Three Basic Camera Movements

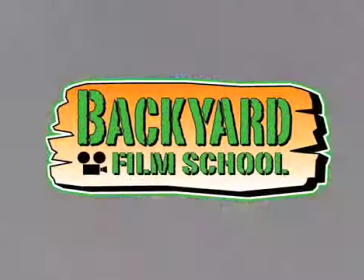Welcome
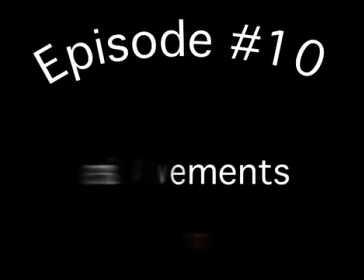to the Backyard Film School where there's a little bit of Hollywood in your own backyard. I'm Lauren, alongside Lainey, and we are out here in the cold while you sit warmly at your computer desk. We are really envying your warmth right now, it's freezing. On today's episode, we're going to show you three different camera moves. The pan, hey, hey, hey, back here, back here, stop panning. the tilt wait what hey what are you doing come on my face is up here apparently we have a very experimental cameraman and the zoom do not even think without zooming in come on let's be nice now let's shoot a pan tilt
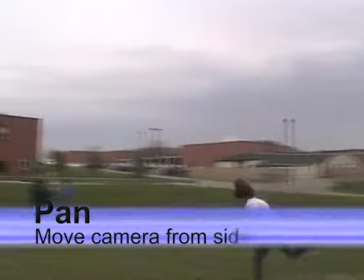with the pan you're going to move the camera from side to side from right to left or left to right keep
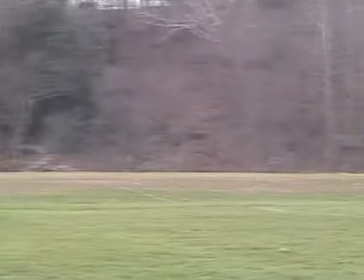that pan as smooth as possible ouch that's gotta hurt That's why it's called a pan.
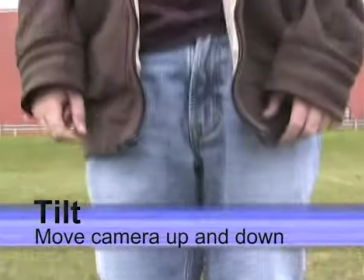With a tilt, you bring the camera up and down. Or tilt it down and then up.
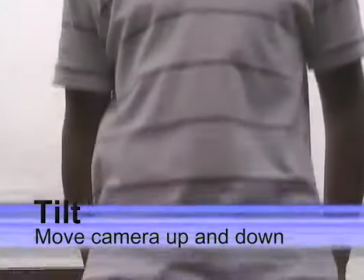Either way, it's still a tilt.
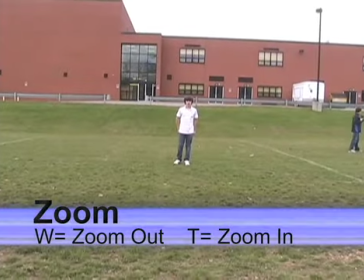When you zoom out on an object, it allows you to see more of the surroundings. And when you zoom in on an object, it allows you to see more detail.
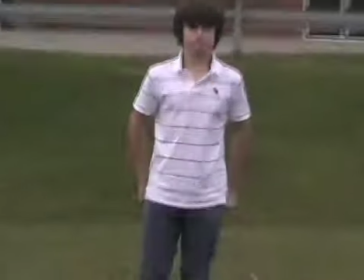Use the W to zoom out. That means wide. And use the T to zoom in.
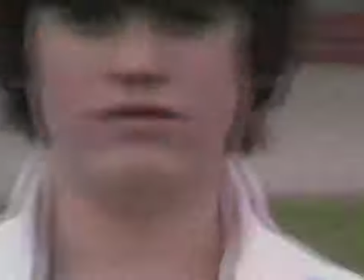That means telephoto. What was up with that camera guy? Who hired him? I swear, if my manager ever does anything like that... Camera's over here! The pan, the tilt, and the zoom are basic movements for the camera angle. And when used with four basic camera angles, you can create some fun video! Next week, we're going to put together the camera angles and the movement to make a simple video. I can't wait! Until next time, remember, there's a little bit of Pollywood in your own backyard! Woohoo! Camera guys, ugh!